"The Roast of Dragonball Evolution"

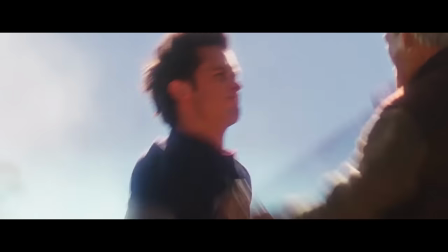4:03 The movie cuts to a different angle for every punch, kick, and goofy-ass reaction,
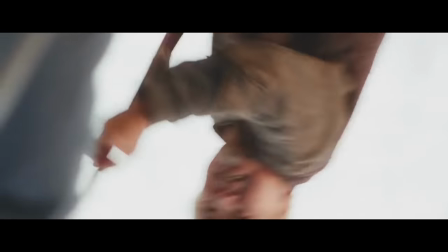4:07 making it impossible to follow the flow of the fight or appreciate the sometimes genuinely impressive acrobatics involved.
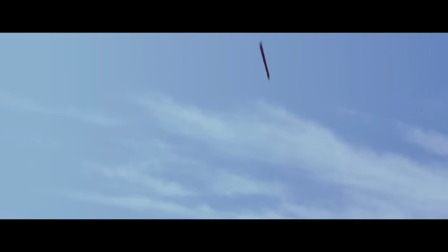4:14 Though, to be fair, the erratic editing also does a good job of hiding some very sloppy filmmaking.
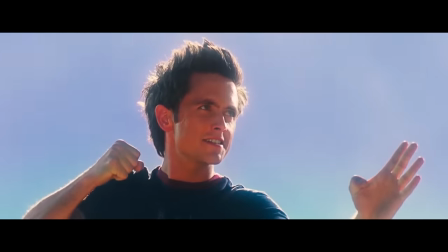4:19 This shot, for instance,
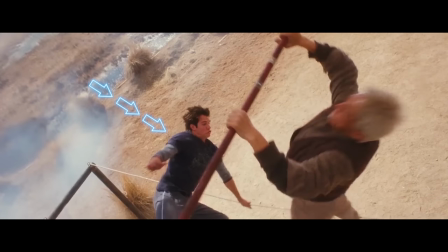4:20 goes by so quickly that your eyes don't have time to register this guy who's definitely Justin Chatwin going prone against the ropes before he's shown standing upright in the next one,
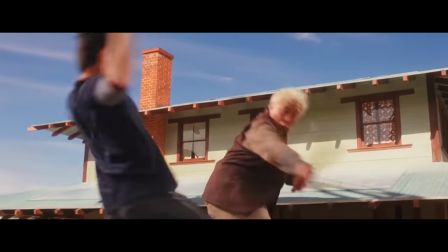4:29 and the shot of Gohan springing back up that follows is likewise so fleeting that you almost don't even notice Justin
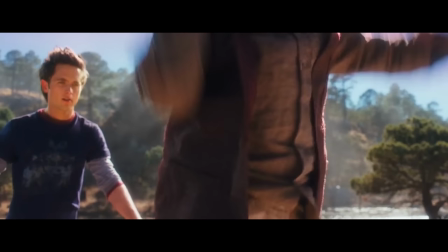4:36 is very obviously standing on solid ground and just waiting for his cue to do this awkward little wiggle thing like the ropes are shaking.
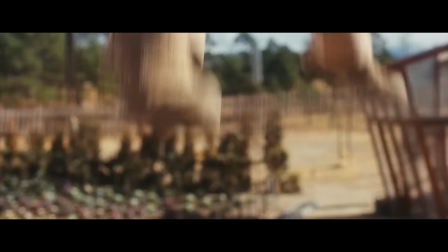4:42 But even fast cut no jutsu isn't powerful enough to hide the Super Saiyan 3 brow bulge from all the blood rushing to his head when he's hanging upside down,
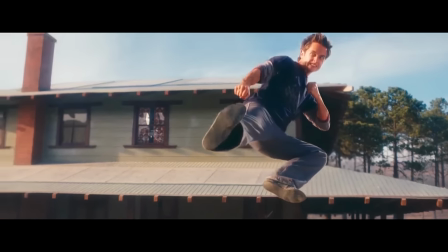4:50 or the god awful form of his wire food jump sidekick. Okay, I know it sounds like I'm nitpicking here, here,
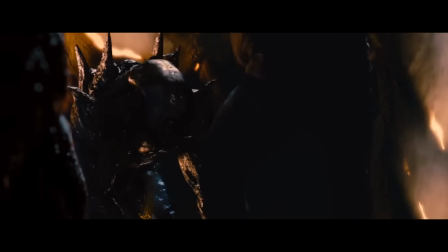4:57 but I think it's important to establish early on just how bad Justin Chatwin specifically is at pretending to do martial arts.
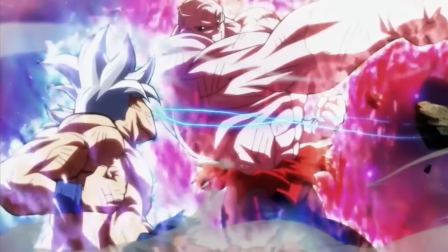5:05 Anyone who knows the first thing about Dragon Ball can tell you that Goku kinda needs to be portrayed by a skilled martial artist,
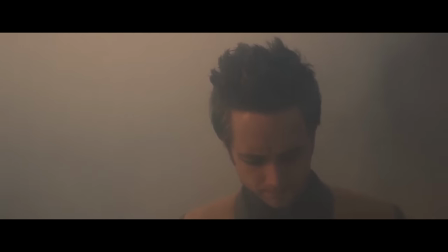5:12 yet Chatwin's only preparation for this role was a six-week MMA boot camp.
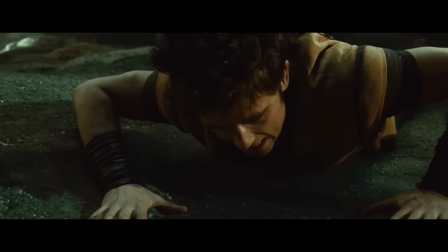5:18 In other words, he's a goddamn white belt. And with all due respect to white belts, the first step of the journey is one one of the hardest,
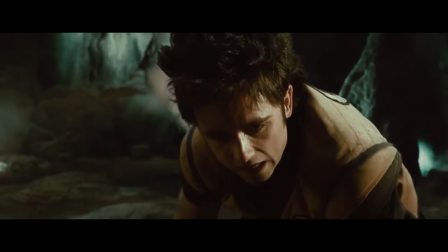5:24 a goddamn white belt has no place playing son fucking Goku, son.
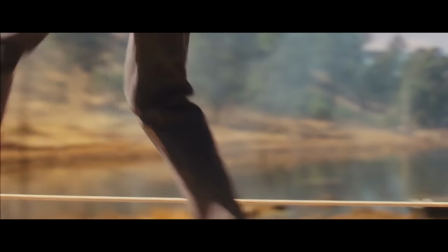5:30 Ignoring the stupid grimace on his face, if Justin had actually connected the kick with his knee locked like that, he'd have spent the rest of the movie in crutches.
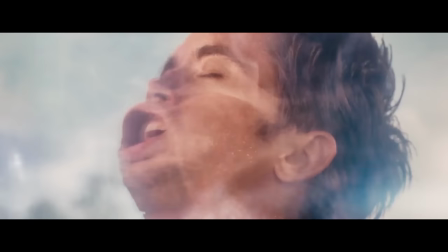5:39 So he really ought to be thanking Gohan for scaring him off with deadly jewel vapor instead of bitching about it like a sore loser.
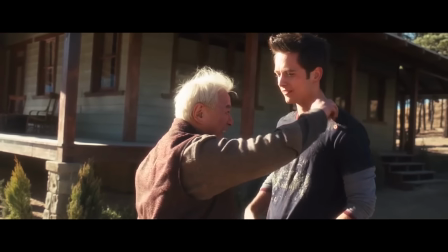5:46 Shadow crane strike. You fell for it again. Yeah, well, it's kinda hard to block a move that I can't see.
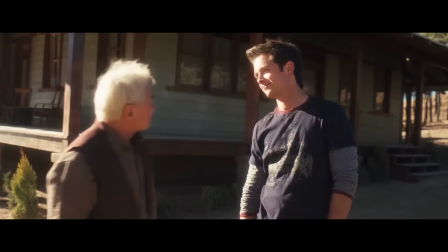5:51 That's Justin's first spoken line in the movie, and it's completely at odds with who his character should be.
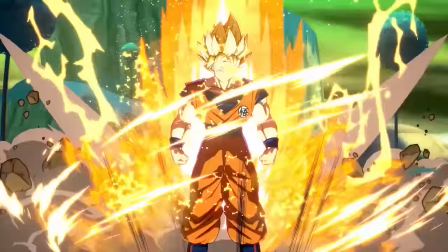5:59 Goku takes everything in stride, and few things excite him more than the prospect of learning a new martial arts move,
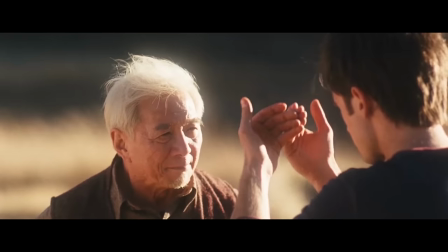6:05 but generic American action movies need reluctant heroes to do the whole journey thing,
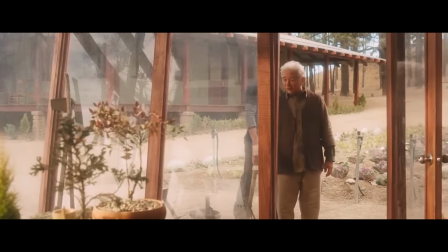6:10 and thus one of the most iconic, pure-hearted protagonists in all of fiction must be reduced to a typical whiny teenager.
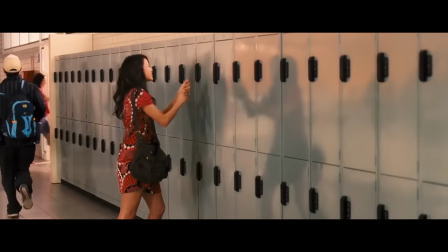6:17 Also a horny one, and while it's already wildly out of character for Goku to be interested in Chi Chi at all,
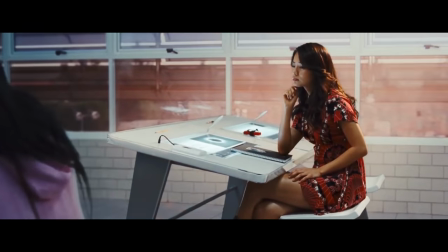6:24 the sheer degree of thirst which Justin displays toward this film's version of her is straight up embarrassing.
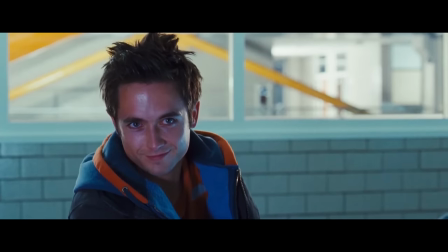6:32 Creepy, even. Just watch the way he bad touches the camera with his eyes while imagining her mouthfucking a strawberry in a field full of flowers.
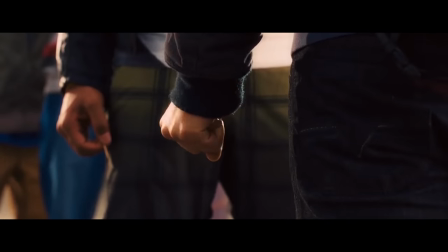6:40 Ugh. Can you get a restraining order against a movie?
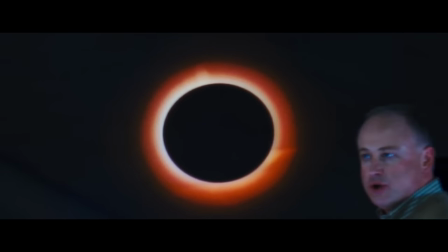6:43 That whole bit is so gross that it might distract you from the film's pathetic attempt to justify an
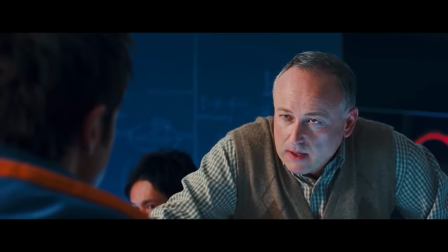6:49 exposition dump about the dynamics by having a teacher ask a room full of people with driver's licenses how eclipses work.
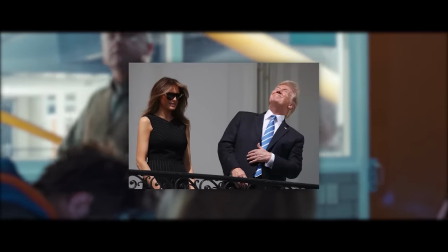6:56 Then again, you can apparently not know that and still be president, but either way, I'm getting ahead of myself.
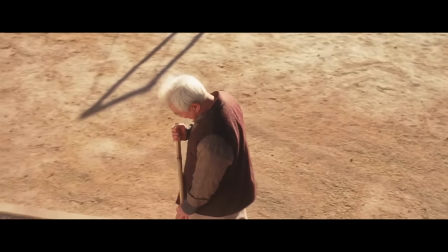7:01 I know I've already spent a lot of time harping on the opening scene, but as the film's introduction to its version of Goku,
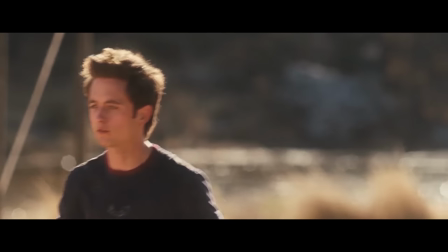7:08 it's kinda key in understanding everything that's wrong with him and it, and I think the way he whines to his grandpa in the greenhouse encapsulates that perfectly.
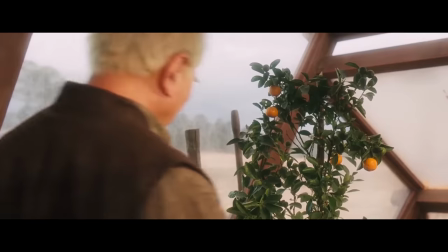7:17 What friends? Everybody at school treats me like I'm nothing, grandpa. They push me so far that I want to explode.
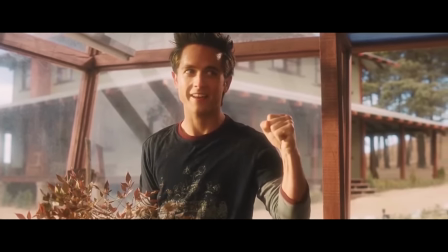7:26 I could tear them apart with one hand. Teach me how to get the girl.
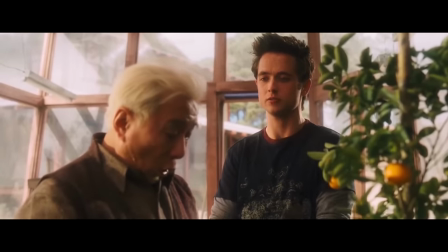7:31 Teach me how to be normal. Normal is also overrated.
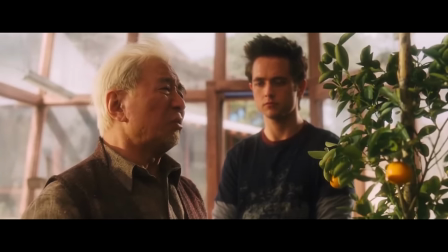7:37 You must have faith in who you are."
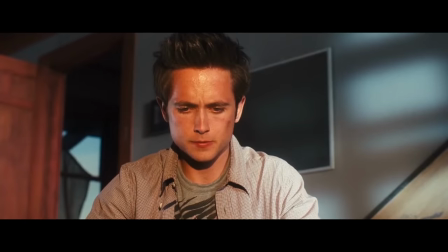7:41 This movie doesn't understand that Goku is a character who people like and want to see on the big screen.
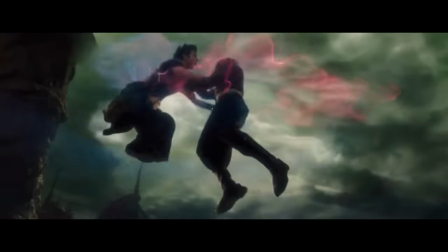7:48 It thinks of him only as a superhero power set, and its main narrative goal is to take that power set, along with his hot wife,
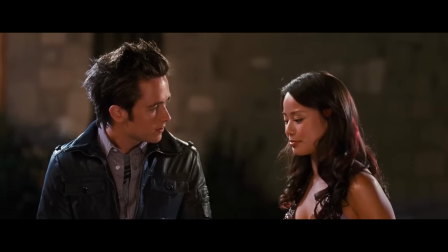7:56 and give them to an angsty white teenage geek to whom the presumed target audience can relate. late.
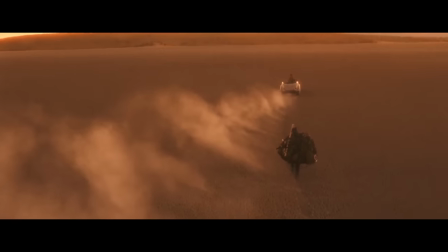8:03 You know, basically just make him Spider-Man, but Goku, and with none of the things people actually like about either character.